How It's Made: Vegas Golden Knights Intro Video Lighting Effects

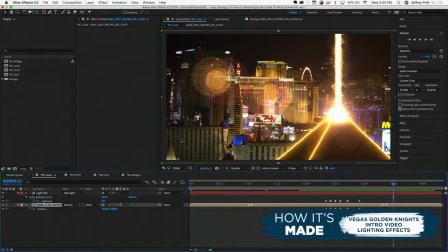Hey everyone, and welcome to How It's Made, where we walk you through some of the techniques we use to create some of the looks and effects in our final products. Let's take a look at what we're going to be looking at today.
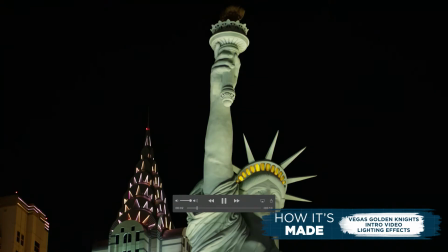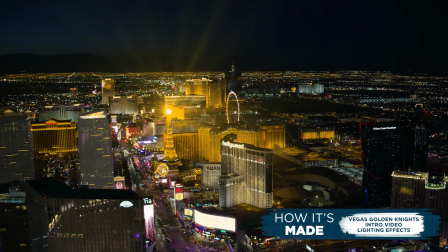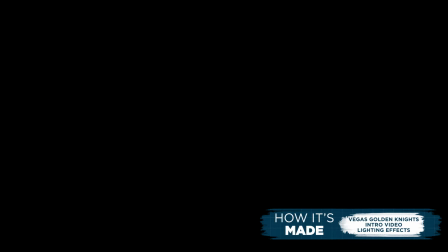Pretty cool looking. Let's take a look at it one more time.
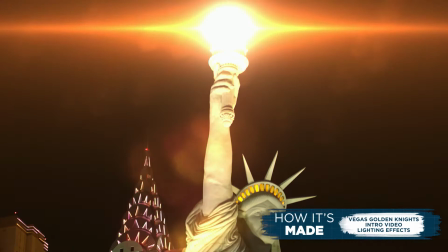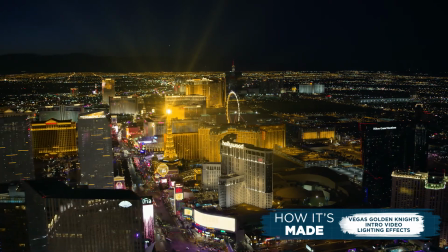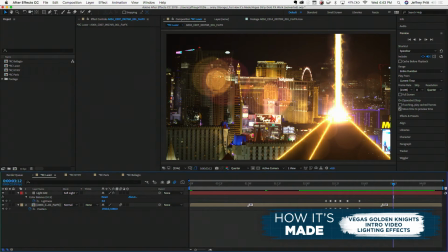All right, well, it obviously does not look like that when it comes off the camera. So let's take a look at how we created some of those looks. Let's start with the shot we did of the Luxor.
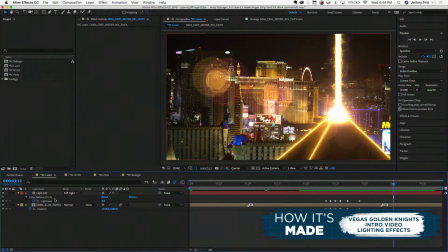To start out with this, we're going to go to our Luxor composition right here, where we can see that we have 2 layers, and one of these is a composition full of many other layers.
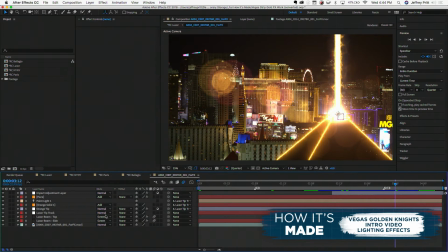So let's dive into there, and we'll begin at the bottom. So to start, let's look at the clip that came straight off the camera.
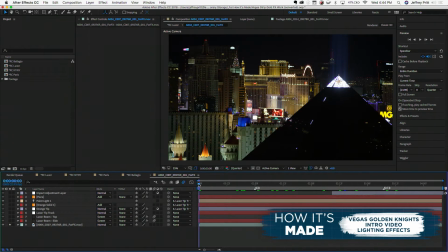We shot this on our Red at 5K. And to accomplish this, our team actually shot this from an elevator on the side of the Delano, looking onto Vegas.
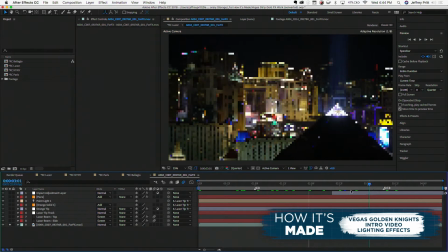And basically, they used that elevator to create a fake jib type effect, which looks pretty cool. This has already gone through color grading, of course, and now we're ready to lay the effects on top of it. Obviously, none of the beam stuff is out of the camera, so let's add it all on. To start, what we would do for something like this is we would actually track an object in the scene.
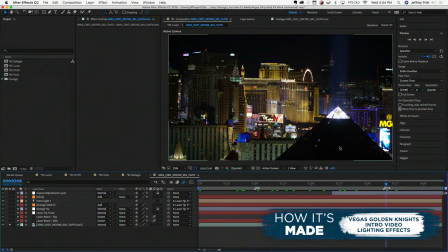Now, the focal object in this is going to be the Luxor itself. So to do so, we're going to find a high contrast area on the Luxor, in this case the tip, that is not moving around like some of the lighting on the sides. That would be no good, or this kind of sea of black here, that won't work either. We're going to take that tip area, and we've put a tracker element on here.
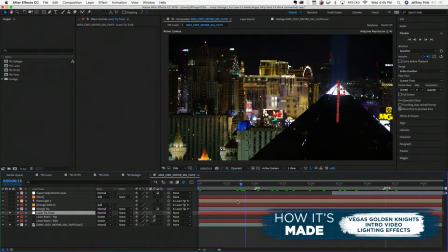And to do that, by using that tracker, we have created essentially a reference point we can link a bunch of other layers to. You can see that's kind of tracing it as it moves. To that track layer, we have then created some beams that go up the side here.
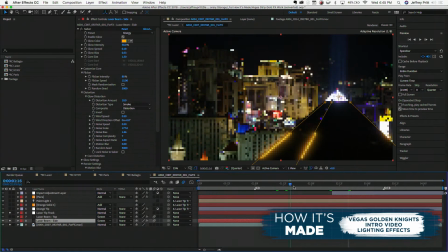And these are those beams you see in the final clip that sort of creep up and down the sides. To do that, one of the main elements of this is a plugin for After Effects called Saber. And Saber is really awesome and was kind of key to this effect. Basically, it helps create some of the energy effects and beam energy you see coming off here.
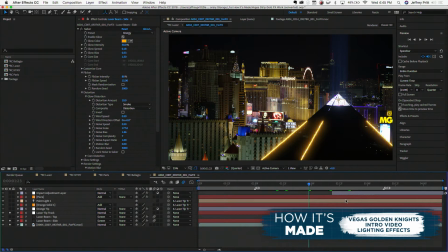So with a combination of Saber and a few other effects put on top of each other and composited, we've created this sort of nice orangey glow look that not only matches their color scheme, but also looks very much like lightning or high energy, etc. So these beams are going to creep up to the top of the pyramid here.
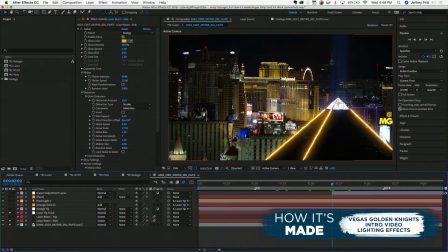And as they get there, what we really want to have is a nice big strong beam coming out the top, almost like they've combined to cause one huge energy wave. We accomplish that with this other layer, the Luxor beam top. As you can see, it pops on here.
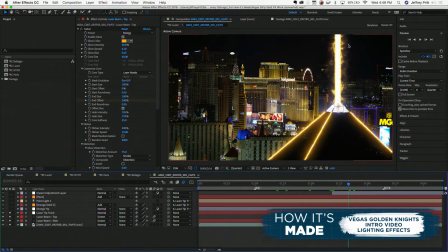And this also uses Saber with a combination of a few other composited effects on the outside here, and that's how we get our large beam coming out the top. This doesn't look quite right, and the main reason is because this sort of tip here does not look like it has all the energy combining to make one solid beam. So to accomplish that, we have a few other layers here.
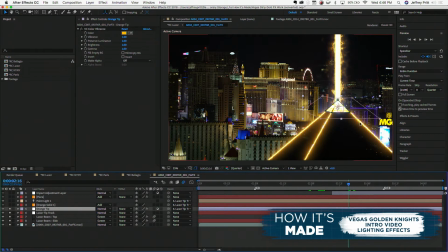We have this orange tip layer, which essentially is colorizing the top of the Luxor to match the energy waves. And we also have this glowing layer that's causing a glow of light as if that energy is really combined and is now emitting from the top.
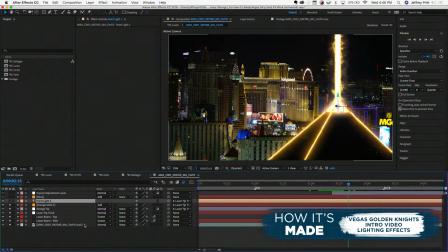And that's what sells that effect. Now you also see we have this point light here. This point light actually is not serving any purpose as a light. What it's doing is it's basically being a reference point for us within After Effects. And by using that reference point, we can attach a flare layer to it,
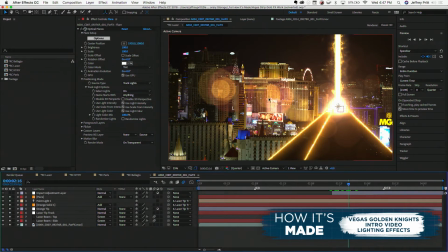which by utilizing some other effects and plugins allow us ultimately to add this sort of big glare element you see on the left and right side of the screen, which, because it's parented to our tracker layer, is going to move convincingly on screen as if that light is really reflecting through the camera system. Pretty cool.
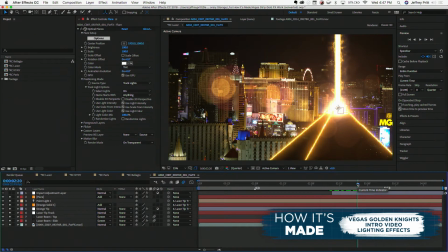And that's one of those things that helps sell the effect that you would expect to see if you pointed a camera at a very bright light source like the sun. We're sort of trying to emulate that here. And this uses a combination of some of the built-in texturing and some custom ones that we laid in. We'll talk a little bit more on those as we go through other scenes.
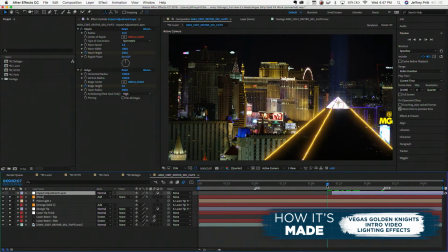Now, the one thing this is really lacking is that real impact effect you see when it kind of combines.
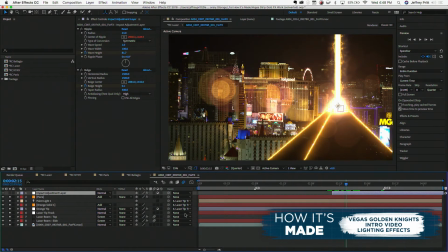It kind of feels like it ends on a whimper. So to do that sort of impact or kind of energy pulse type effect, we've added a layer on top of this that basically creates a ripple and a bulge type situation around the edges here. You can sort of see that happening if we go frame by frame.
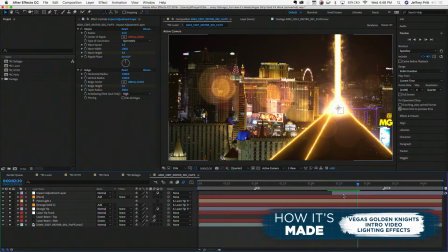And that's an effect you'll see in a lot of movies, and it's sort of a good way of visualizing an energy pulse within the scene. Now, this really is still not quite as impactful as we would like. So to accomplish that, if we come back to this previous composition,
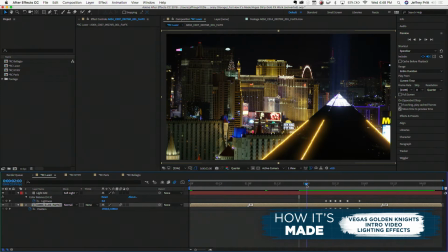we can see that we've taken this final 5K layer, and with no quality loss, since we're putting 5K into a 4K comp,
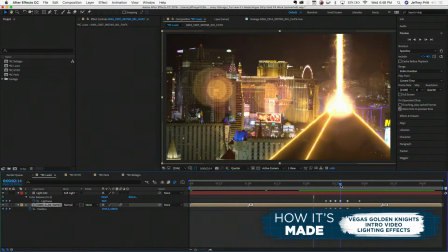there's no quality loss by us cropping a little bit and moving it around. That's the beauty of using a 5K camera in a 4K video. These effects down here, or these keyframes rather, are just kind of moving the frame around almost like you would expect someone's hand to move if there was a big shock wave.
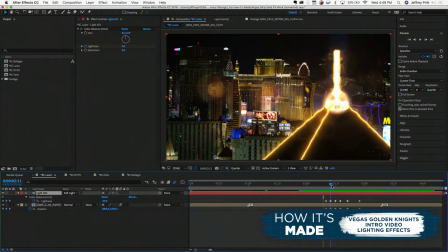And we also have a light adjustment layer. And what that's basically doing is that's selling almost like a, an energy pulse within the city where you would see the lights flicker up and down.
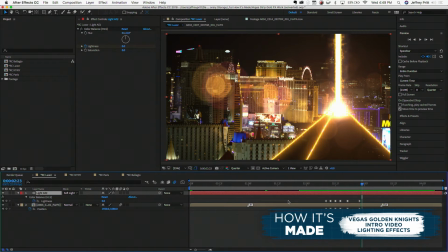And that's basically that effect. Now, a lot of those techniques are used in other shots you see in that sequence.
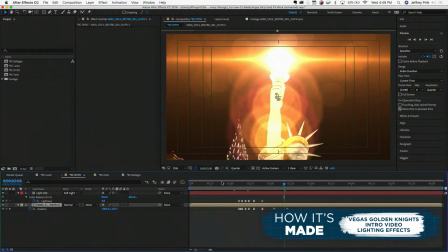If we look real quickly at the New York shot, we've got here is a Statue of Liberty.
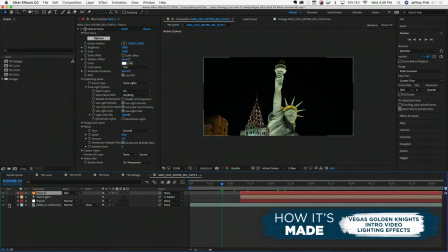We'll just go to our original shot. This is also a red clip we captured. And all this is to start is basically a little tilt. Now, what we've done is we've gone ahead and done our tracker point to here as well, right to the tip of the torch.
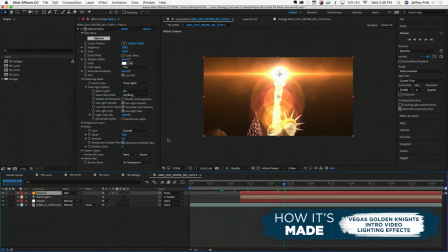You can see that tracker here. We've got our reference light here, and then we've done another variation of that light shine effect that is popping a very nice bright light shine out the top and some varied dust elements, almost as if the lens is a little dirty,
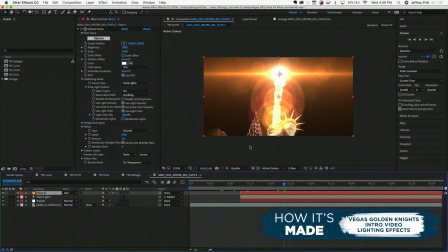which you would see very commonly on the consumer camcorders. And that's kind of selling the fact that there's this huge bright light source coming out on top.
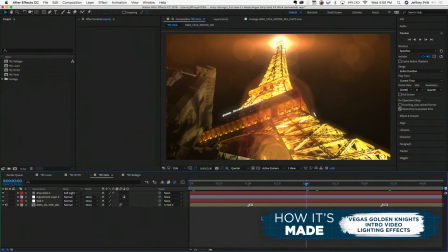That same effect is also used on our Paris clip. We've got basically a base that is just the tower.
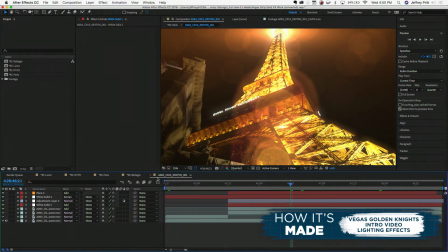And on top of that, we've done some color correction. We've got some reference flares. And then, of course, we've got that same sort of movement where it shakes around and does that same sort of
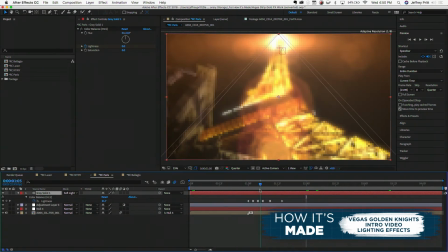flickering up and down as if the electrical energy in the area is so powerful it's making lights kind of flicker a little bit.
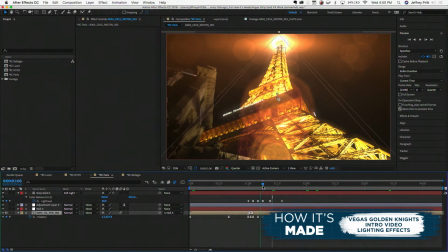And we have that same sort of handheld shake as well here. That helps sort of sell it as if it's more of an amateur shot thing instead of a camera on a tripod.
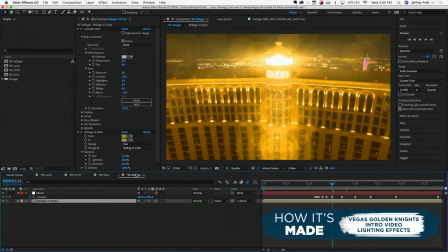Let's take a look at our Bellagio clip too. Now, this clip is a little more going on here. And the reason for that is, well, frankly, the building was not super perfect when it was filmed.
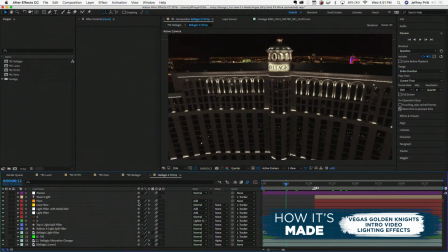And if we dive in here and look at how it sort of appears pre-energy pulse, looks kind of good. Looks like everything is on and everything's great. But if you actually look at the source footage we received, that's not so much the case. You can see that the A has some lights out.
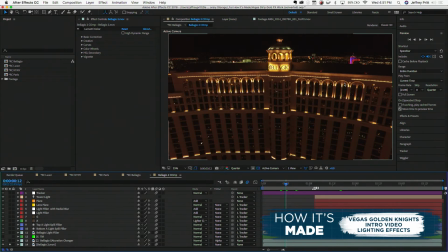There's a strip light on the right side here that is clearly out, and the more we looked at this clip, it bugged us, so we just had to sort of go in and fix that up. Shout out to Amanda Ake from our team, who meticulously worked on doing a lot of building maintenance on this in post to make it all look beautiful.
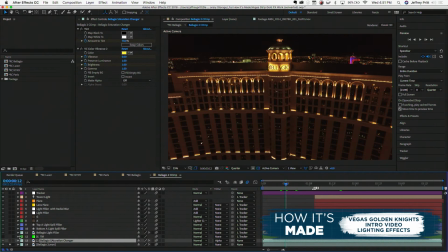And let's take a look at what she did. So, first thing we've done here is we've taken this sort of saturation on the building and we've toned it back a little bit. That's just going to help even it out with the rest of the video piece and is ultimately going to make it feel a little more connected to the other pieces in this sequence.
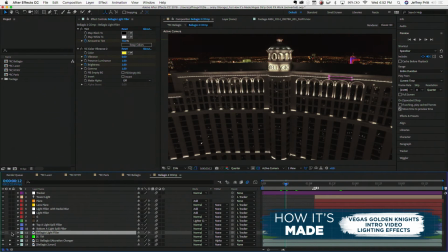We've also gone in and done some light fillers here, and what these are actually doing, if we toggle them on, is it's filling in that right side there. So what we've basically done is taken one of the working light strips, laid it onto one of the non-working light areas, and sold the fact that it was never a problem in the first place.
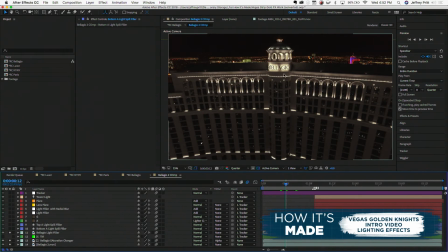And in some other fanciness, you can see this A here with a combination of 4 layers.